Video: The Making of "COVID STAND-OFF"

There were some scenes that were a little bit specific and I did want to stick to the script to be just because the lines were important in moving the scene forward but in this scene in particular where Brian and Tron first meet each other in the original script I didn't actually write a majority of what Tron said in the short it was actually just letting him improvise and letting him just kind of wing it and come up with different things and making sure that I'm guiding that improv to service the story and make sure that everything makes sense.
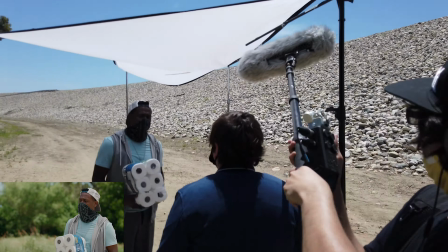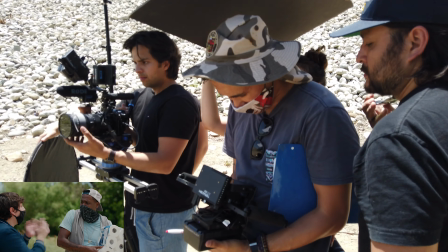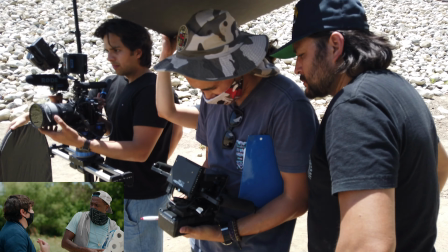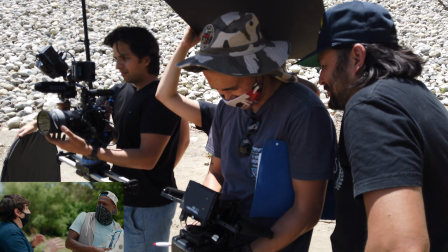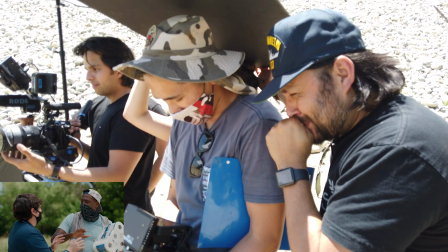8:46 He's gonna be coming and he's got the money. So no money. No deal motherfucker back up. No money.
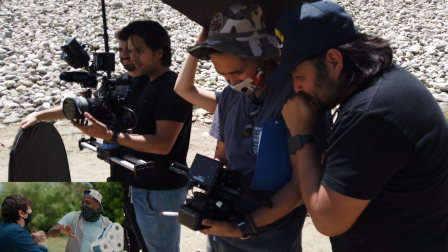8:52 No deal back the fuck up
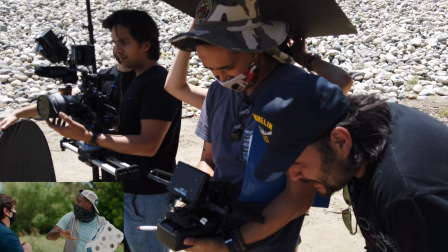8:58 Hey, I ain't got time brother feds on me this shit hot
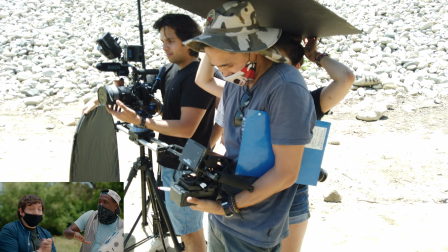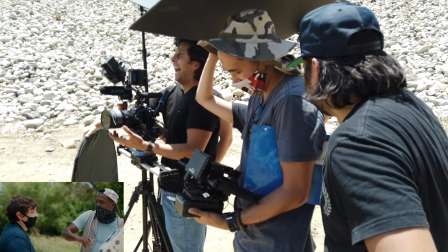9:07 A game back your gay ass up man come on man six feet niggas six feet
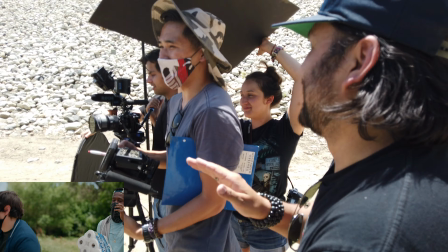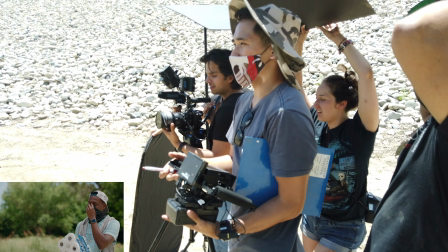9:19 Okay, let's do another one. That was pretty good though. When you do the improvising, let's throw in more COVID references too.
Giving them the freedom to kind of just come up with different things each take just gives you a lot of different options to play around with in post. So the next thing that I wanted to share with you guys is the music that I got created for the short which was created by the amazingly talented Flora Chang.
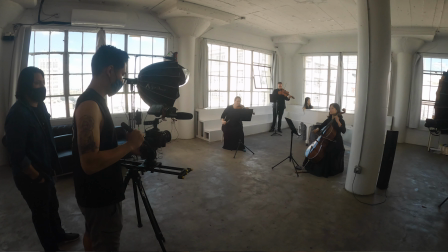9:42 Me and my director friend Alex have been working with her on some music video projects lately which I will link somewhere up here. And she also made a behind-the-scenes video showing the process of her creating the music for the piece.
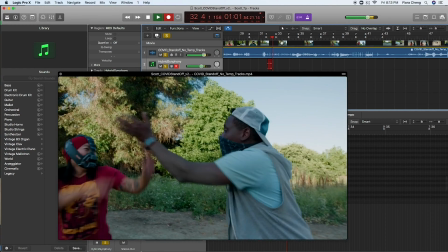9:56 So I will show that to you right now. Alright, so we're going to add the first layer which is the hybrid symphony.
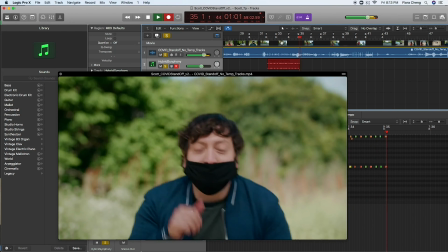10:04 I use the hybrid symphony because it adds more accents than traditional orchestra.
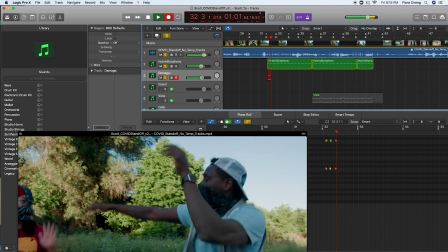10:10 Moving on to percussion, let's add some damage.
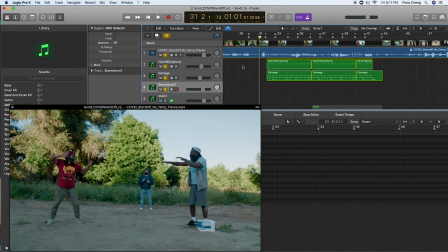10:19 Now we're gonna add some explosiveness to all the accents.
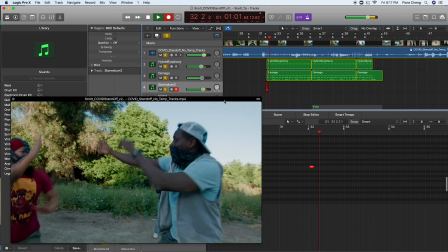10:24 Here we go.
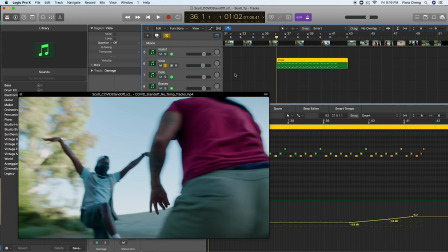10:27 Let's enjoy this Cobra moment. Alright, I recorded some viola and other instruments.
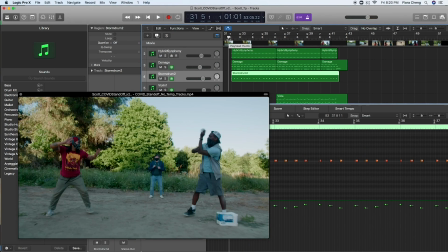10:34 And here is the final result.
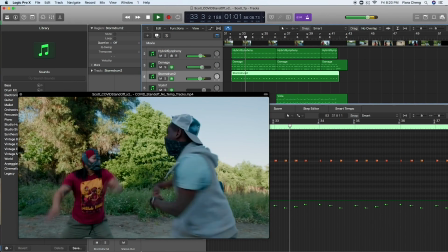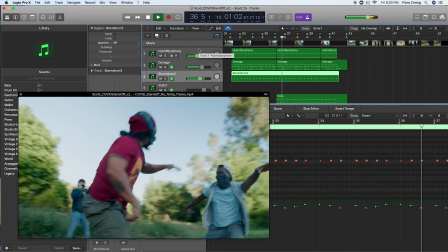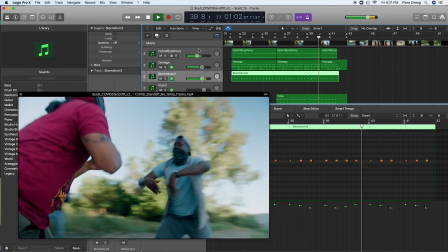And that is how it's done. Hope you guys enjoyed. So from a more logistical and producing standpoint, I'm still learning a lot when it comes to producing. And I'm pretty confident when I say that I feel like I have a firm understanding of like the creative and technical stuff. But doing the more logistical stuff is something that doesn't exactly come natural to me. So there's a lot of little things that I screwed up on this shoot. Like I definitely wish I brought more water and definitely stuck more of them in a cooler. I should have brought more coolers because I only brought one and it was for food. and it was really hot that day and just having more shade for people to sit under definitely would have cut out a lot of the problems that I did have on set.